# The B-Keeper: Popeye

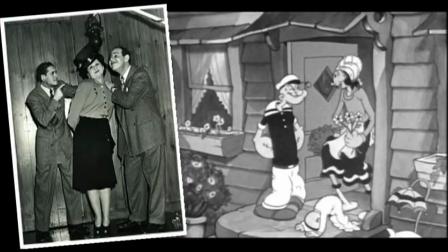(4:15)
Voice artists like Jack Mercer, Jackson Beck and Mae Questell were able to improvise and improve upon the dialogue without fear of the characters' lip movements being out of sync.
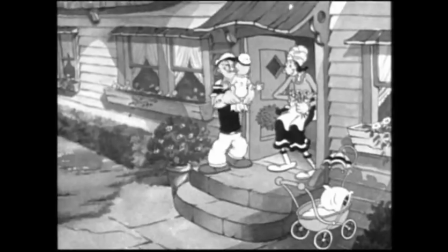(4:24)
It simply didn't matter.
Come on, sweet pea, we're going to the zoo. Don't let him get scared!
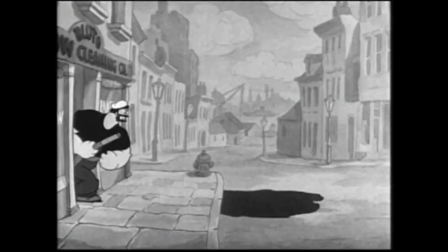(4:29) Oh, I'll take good care of him, don't worry about that. I'll zoodle to you.
A big part of the series' early charm seems to originate from the fact that the cartoons were made in New York.
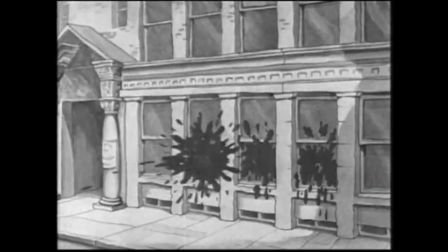(4:39)
Unlike shorts from Disney or Warner Brothers, which were produced in sunny, affluent California,
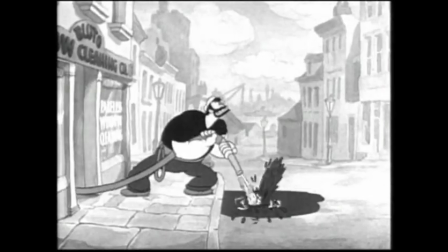(4:43)
the Popeye shorts were created in the city during the height of the Great American Economic Depression, and this is reflected in the frequently grimy urban settings of the finished cartoons.
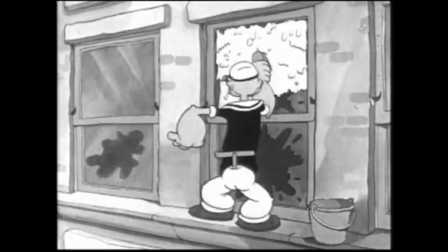(4:52)
They remain pretty unique in that respect.
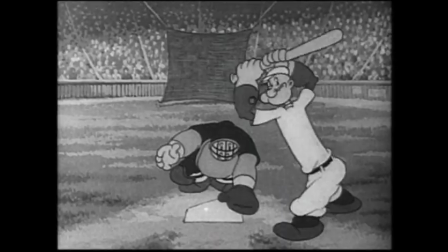(4:55)
Popeye is just your average working man, ostensibly a sailor but willing to put his hand to any job and only resorting to confrontation when provoked.
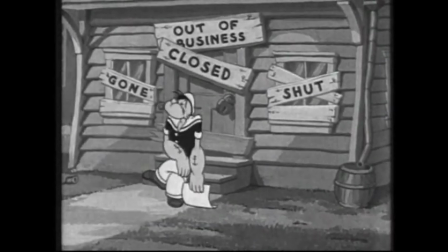(5:03)
It's easy to see why Depression-era audiences found him an easy fella to sympathise with.
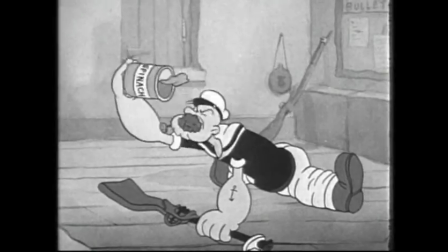(5:08)
Such was his popularity, in fact, that the character is partly credited with boosting spinach sales during the mid-thirties, saving an industry in the process.
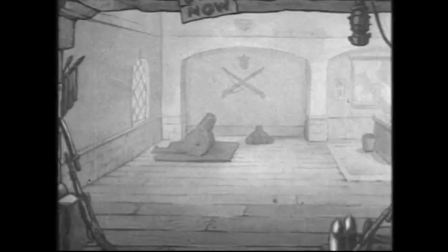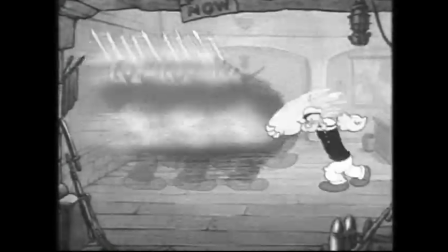But if fight scenes, hidden social commentary and spinach overdoses aren't really your thing, and you still pine for the high adventure of the Thimble Theatre comic strips, then there are some notable, classic exceptions to the Fleischer formula.
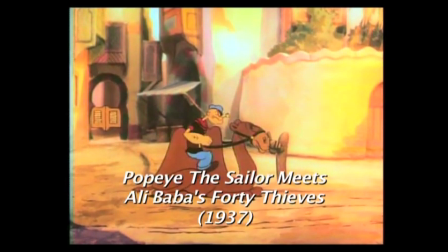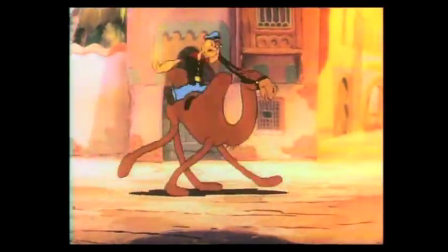(5:49) Show him your heels. Wake up there. What's the matter? You sleep or something? Hey, you've got four flats.
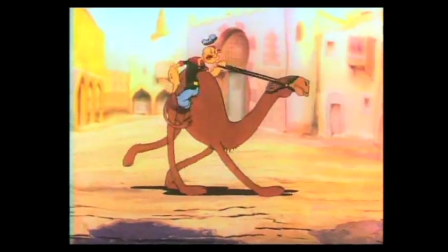(5:54) No wonder you can't run. Come on there, camel cage. Step on it. Let's get going there. What's the matter?
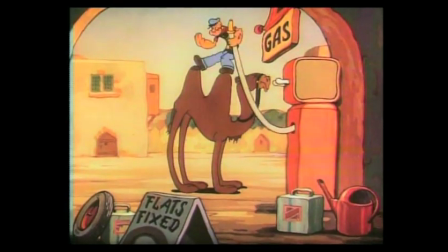(5:59) Whoa. Whoa. I think you're running dry. That's what's the matter with you.
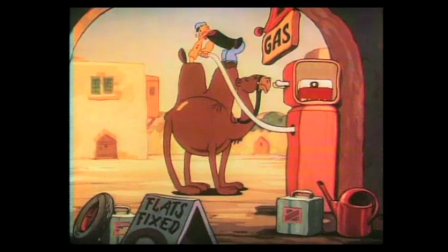(6:06) Boy, you eat up an awful lot of gas for only a two-cylinder. That's enough for you, young fella.
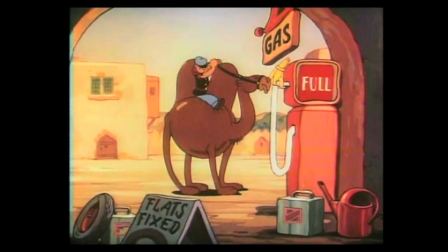(6:11) Here we go.
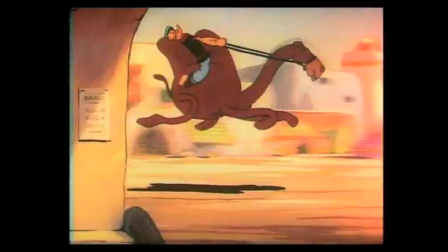(6:14) Whoa.
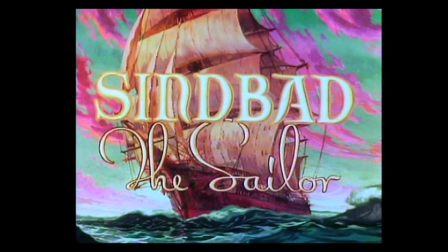(6:17)
In three 20-minute colour featurettes, Popeye did battle against Sinbad the Sailor, Ali Baba and his 40 Thieves, and stumbled across Aladdin's lamp.
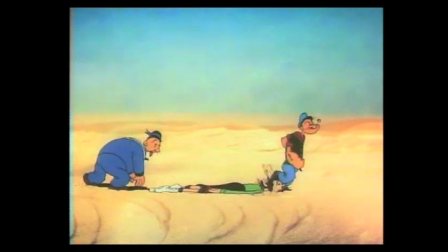(6:26) You know, I can go for a nice cold chocolate soda right now. Woohoo! Popeye, Olive Wall has collapsed completely.
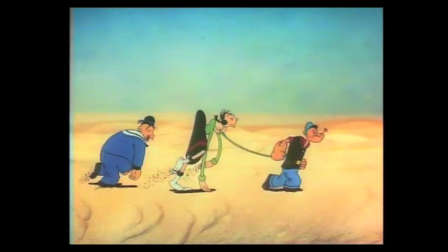(6:32) Woah! Keep your vitality up, Olive. That's it. Woohoo!
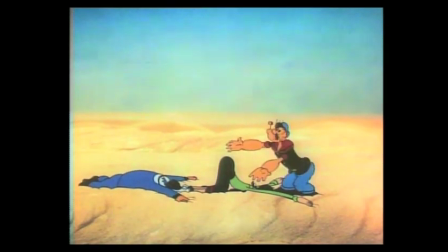(6:39) Oop. Come on, Olive, we gotta save little women and children from bandits.
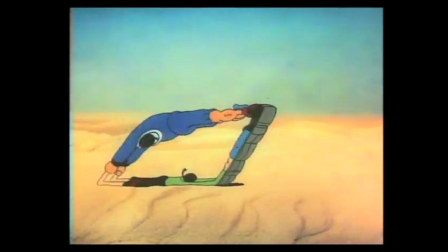(6:44)
The first two of these featurettes in particular are about as perfect short cartoons as you can find.
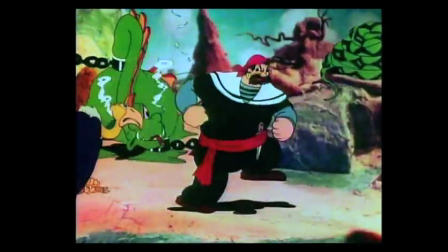(6:49)
Everything about them works, from the beautiful eye-popping colour and fun songs to the strange voices and superb animation.
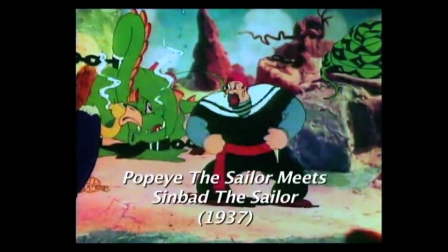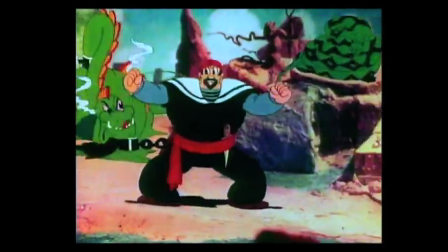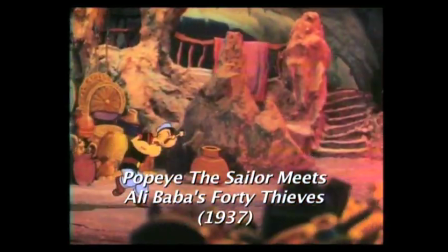(7:06)
These shorts also should off the Fleischer's work at its innovative best. Take this scene for example.
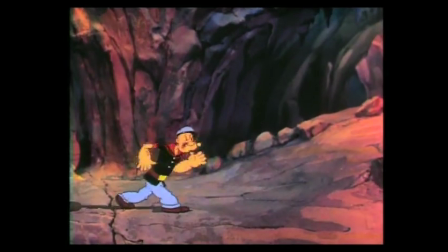(7:12)
Notice how three-dimensional the background looks in comparison to the characters.
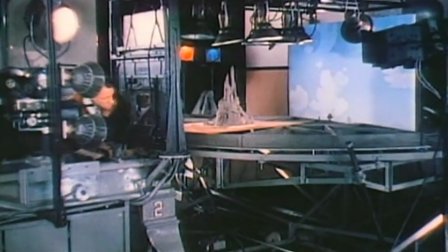(7:16)
This was achieved by actually building physical sets on turntables that were rotated a
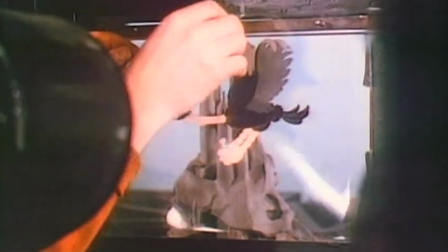(7:21)
frame at a time in order to match hand-drawn cells fitted the glass placed between the model and the camera.
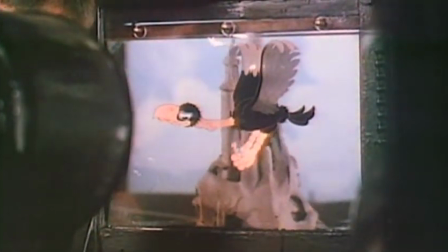(7:27)
This kind of technical wizardry is one of the hallmarks of the Fleischer studio,
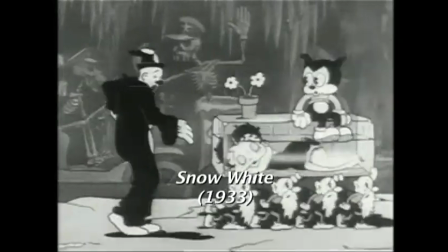(7:32)
who had made their start with shorts featuring Coco the Clown which featured a patented system for rotoscoping,
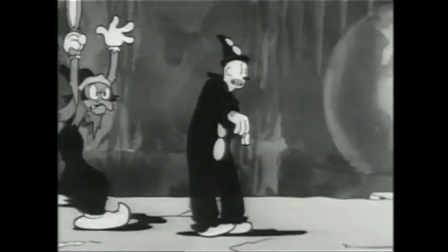(7:37)
the process of filming a live-action actor and tracing their movements to achieve realism in the movement of animated characters.
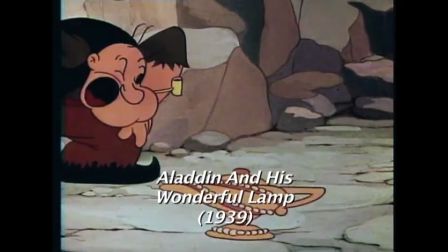(7:46)
The third of the Technicolor specials was produced after the Fleischer studio moved to Miami, Florida,
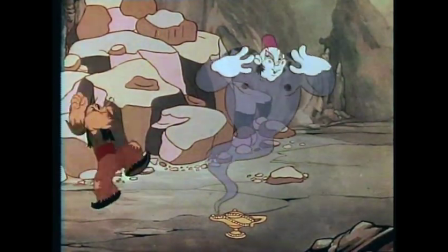(7:51)
and like a number of the cartoons they produced here, it lacks a certain something. Perhaps by this stage Fleischer was trying a little bit too hard to emulate his rival Walt Disney.
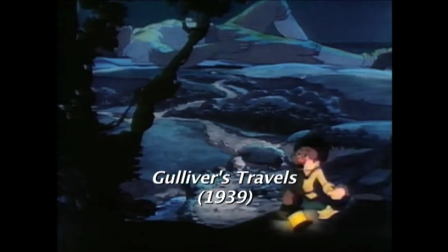(8:00)
The influence of this competitor can certainly be seen in the animated feature Gulliver's Travels, which Fleischer produced at roughly the same time.
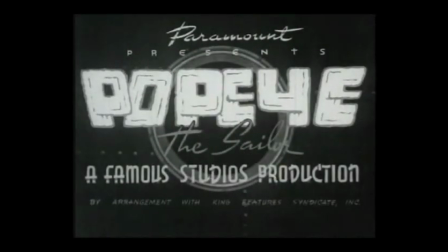(8:09)
When the Fleishers parted company with Paramount, Popeye was assigned to their successors, Famous Studios, who carried on with the series until 1957.
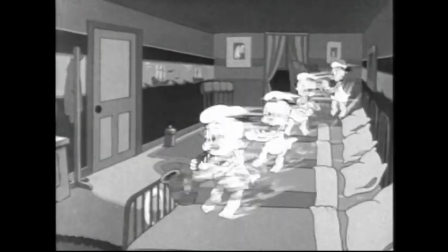(8:18)
Although these cartoons have their admirers, I just can't quite get into them in the same way I can with those earlier efforts.